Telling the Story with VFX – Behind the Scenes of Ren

Hello everyone, welcome to a little video looking in-depth at some of the visual effects in Wren and how and why we put them together. I'm trying to show you our process in case it can help you in your own projects.
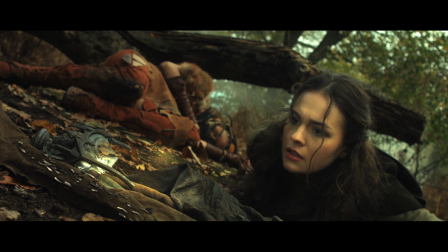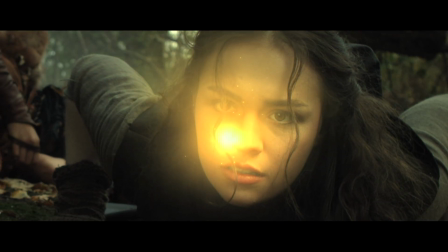38s
The sequence we're going to look at today is this rather key scene from Wren.
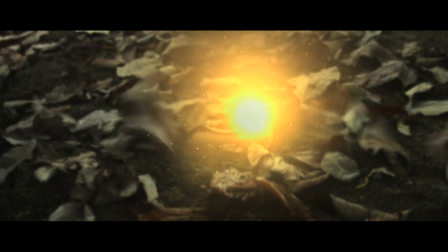45s
It's essentially where she gets the mark from so it's kind of an important scene. This is the key inciting incident if you will. This was how it was in the final product but as you'll see it was very different when we were filming it.
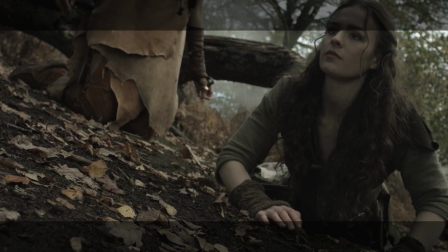63s
So this is some of the raw footage.
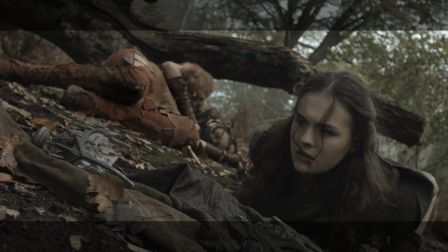67s
Basically the spirit has this sort of elemental feel and
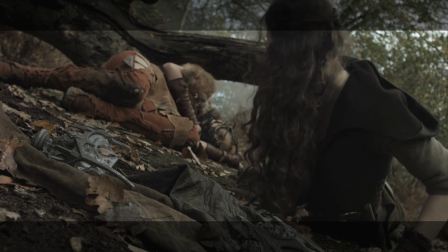73s
it's got this energy around it and that generates a bit of sort of wind and and dirt flying around and we wanted this to happen so that it
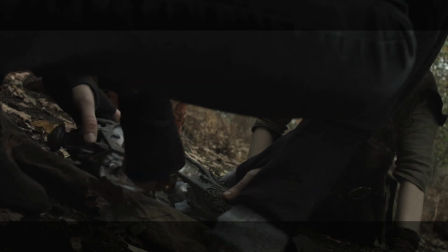82s
distracts Wren essentially from what's happening so she doesn't really realize that the spirit is taking
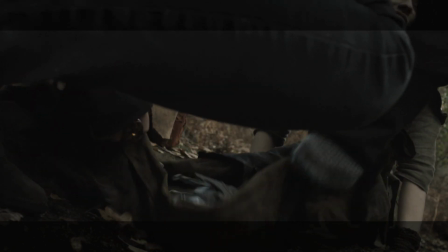87s
over essentially.
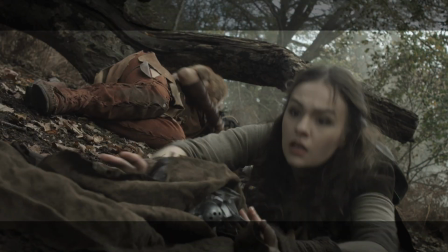89s
We do have a wind effect and that is created by Christopher Dane who's off-camera holding a big poly board and just wafting it.
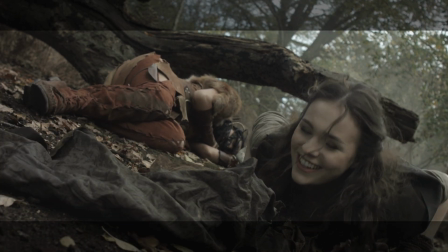We find basically the more you can do practically the better so if you can get it in camera on the day, that is your best bet. Obviously we knew we were going to have to add the spirit itself as a visual effect
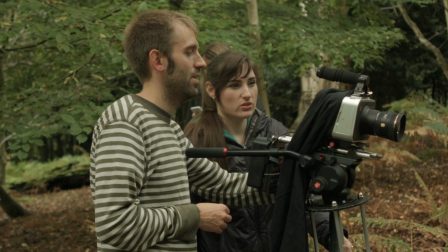116s
and so one thing we did with this which we didn't do for the rest of the shoot was we shot in 4k.
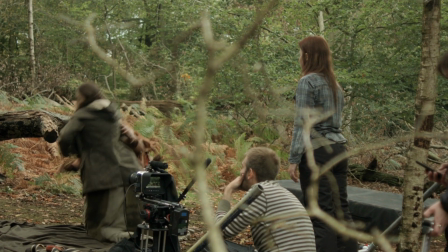122s
To give us the luxury of being able to blow things up and to have the best quality we needed we shot it in 4k which as you'll see helped us out quite a lot later.
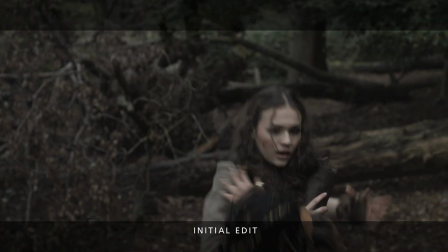133s What is this?
We put it together into an initial first cut and I
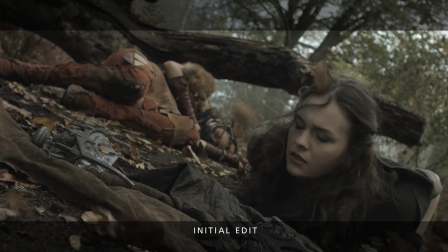140s
realised I had very much rushed this very important moment and this needed to have much more depth and
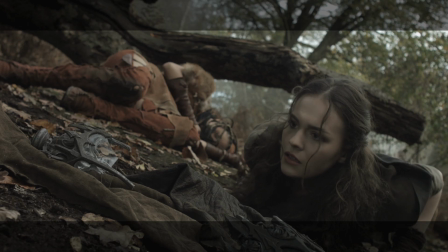150s
poignancy and the shot of the Aretha breaking was so short, just a matter of seconds, and it just wasn't enough time to have that moment, even to have the moment of the spirit coming out,
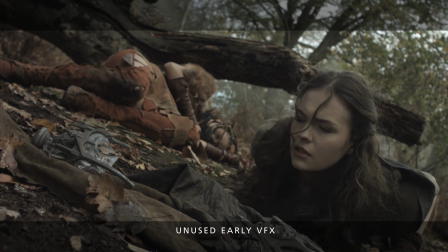164s
hovering around, going inside Ren, her reacting to it and turning around. And so this was one of those moments when you realise that you didn't get what you needed on the day and you can't really go back and do a pick up of it. So problem solving, which is basically what filmmaking is, how can we creatively get around this and make it work for how it's meant to be.
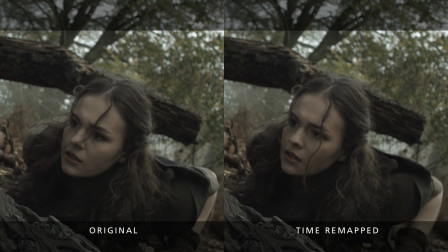192s
So I decided to slow down a bunch of the shots and then I took this particular shot, slightly different angle, and again because we're in 4k I was able to
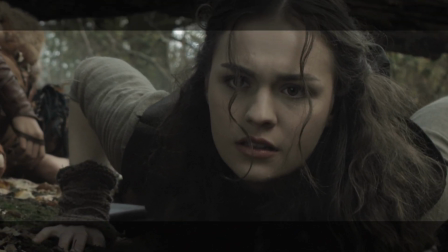205s
punch in on that shot and get essentially a close-up of Ren looking at the spirit.
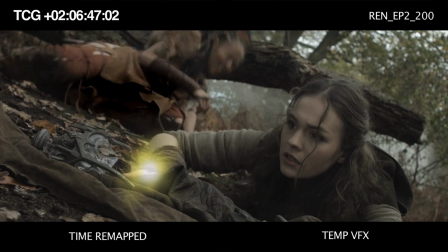210s
Again slowed this right down as well and it it worked for us very well.
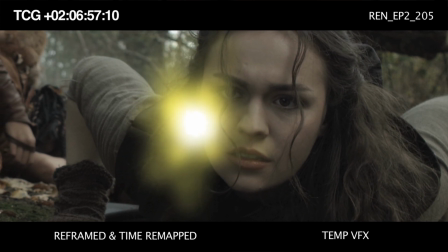216s
It also actually gave a very dream-like feel to it which was exactly what we needed so slowing it down actually really really helped.
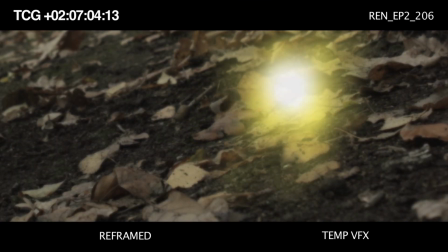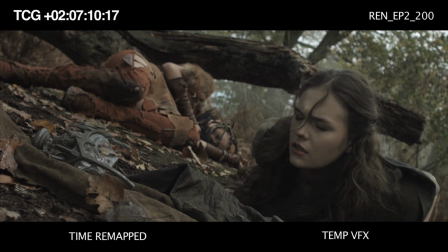So then with this new sequence we went back to our visual effects artist Kesson and started talking about what the spirit might need to look like.
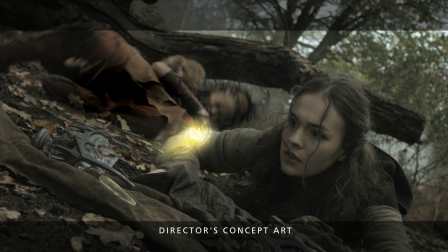245s
I needed it to look like something that sort of had intelligence that actually was aware of its surroundings almost a will-o'-the-wisp character, essentially.
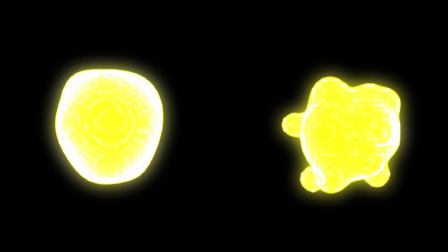254s
We talked about this kind of ball, this glowing ball, and he came back with these two very organic looking things and was
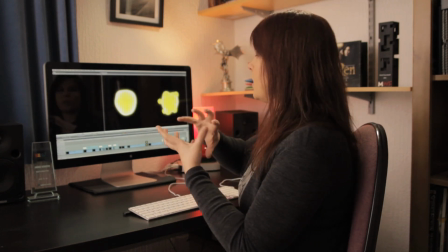263s
more inclined to go for this one that looked more like one sort of solid being almost.
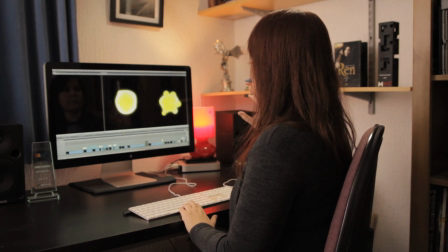268s
This looked a little bit too much movement going on, a bit too alien.
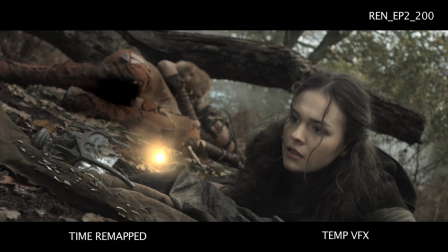276s
Cousin first came back with this take,
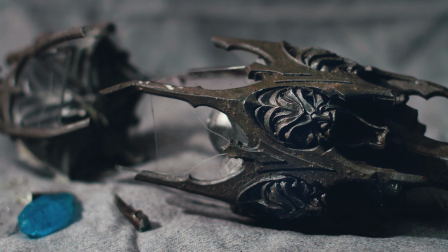279s
he's added lovely breaking elements because this actual Aretha had a different crystal, we actually had a blue crystal for this one,
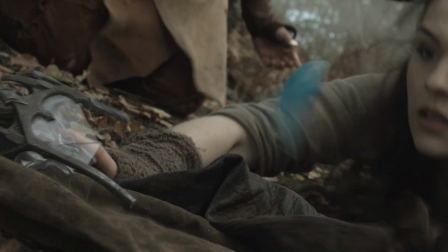288s
it never quite landed where it needed to be and we actually thought it was
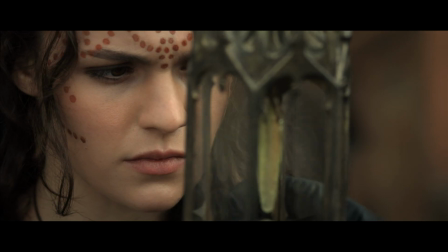292s
better to maybe have the same crystal style as the original
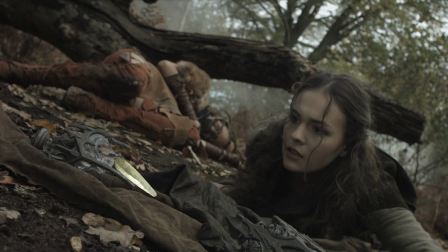297s
one. The crystal was just a photo actually taken of the original Aretha and blended to make it look right.
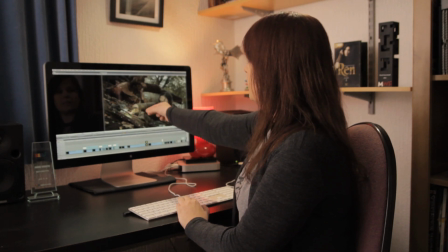305s
We had three different takes here, all the little dust elements coming up, swirling around like a Catherine wheel and forming,
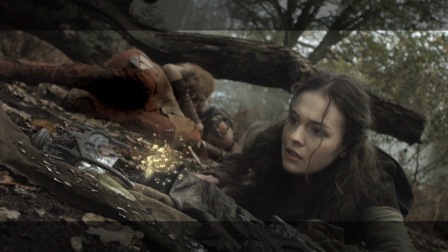313s
then this version where they all come up and sort of again almost firework-like
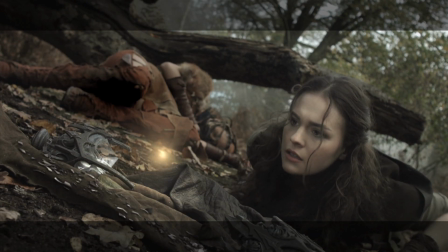318s
and this one which I think is closer to what we finally went with where the elements all just
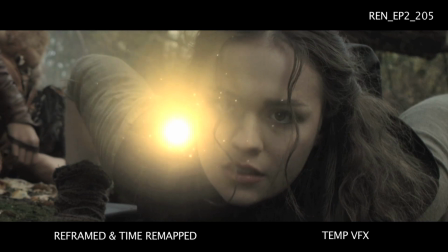324s
sort of come together and form that main element and then this same sort of thing, this sort of whirling effect, we've got dust coming out So this was really coming along to what we needed.
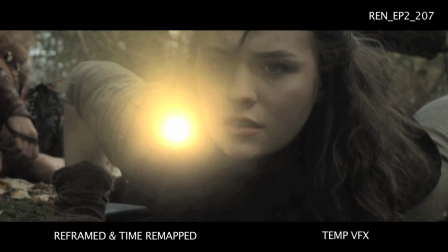We did need to do one pickup to make this work.
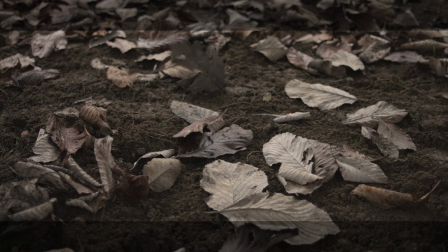349s
Myself and Neil and Alan, who plays Torbury, went out into the garden. Alan on one side and me on the other,
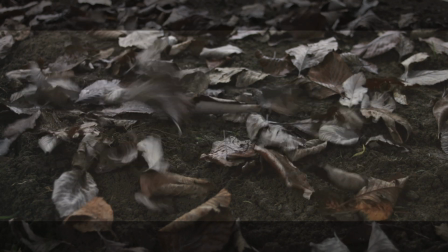356s
blew the leaf blower and the hairdryer, basically, across each other to try and create the idea of a whirlwind.
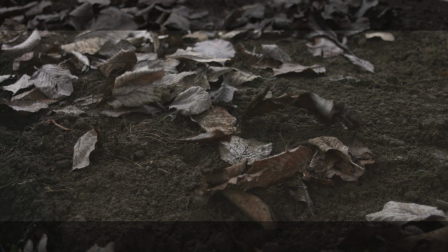363s
So leaves going one way, leaves going another way. If we tried to completely create leaves blowing around and things like that in visual effects, it would have been so much harder to do.
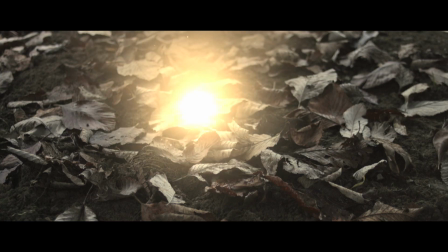375s
So adding that practical element just helps make the spirit that we add on top even more real.
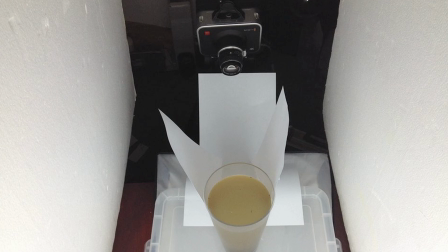384s
What is this, you might ask? This is a photo of us inside the living room shooting another element to add to this scene.
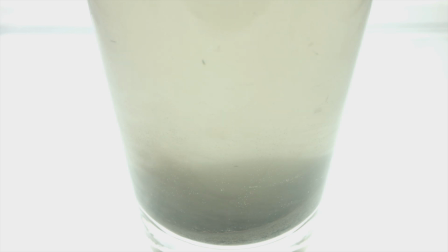393s
A vase full of dirty liquid basically. It's just water and dirt trying to film a similar sort of thing,
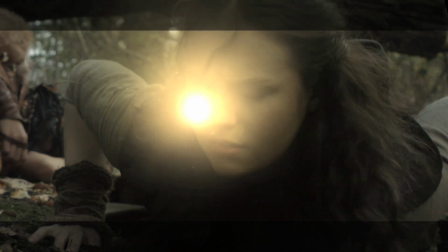401s
this whirlwind effect that we needed and then compositing that on top,
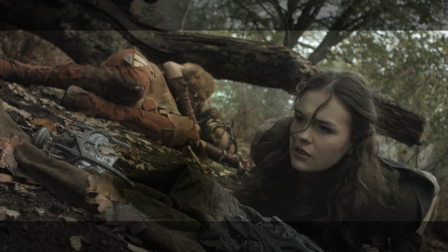407s
turned around and sort of blended in and it's surprising how all of those elements come together to create the effect.
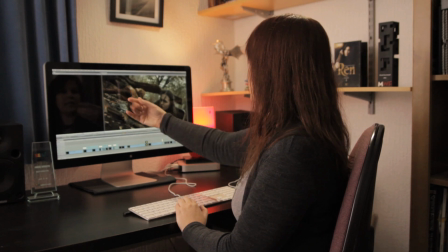415s
That with leaves going by, Sophie's hair blowing in the breeze from our little poly board is all just enough to to help sell that effect.
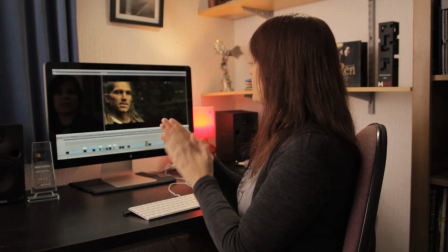426s
Don't be afraid to add computer-generated visual effects with practical effects.
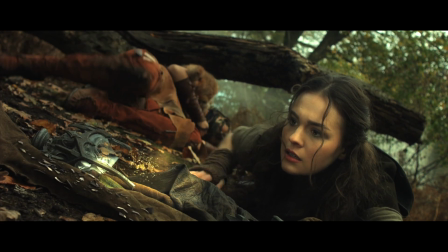432s
It's surprising how well that really works. And this is the final sequence as it is, so a mistake made right.
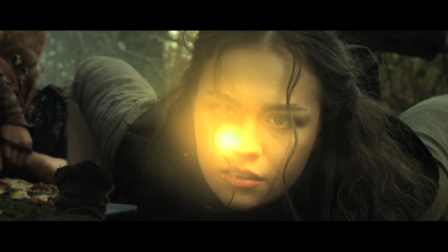440s
That with the music and everything makes this sequence just one of my absolute favorites.
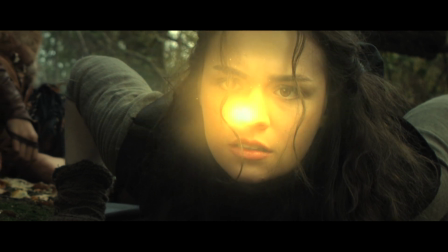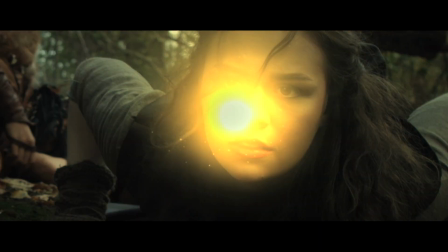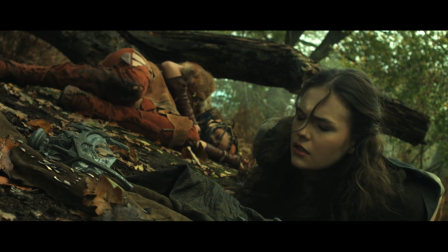Thanks so much for watching, I hope you enjoyed that video. If you did and you want to see more episodes of Ren the Girl with the Mark, please sign up to our Renew Ren mailing list over on rentheseries.com slash renew. And we're going to be doing a Kickstarter, so stay tuned.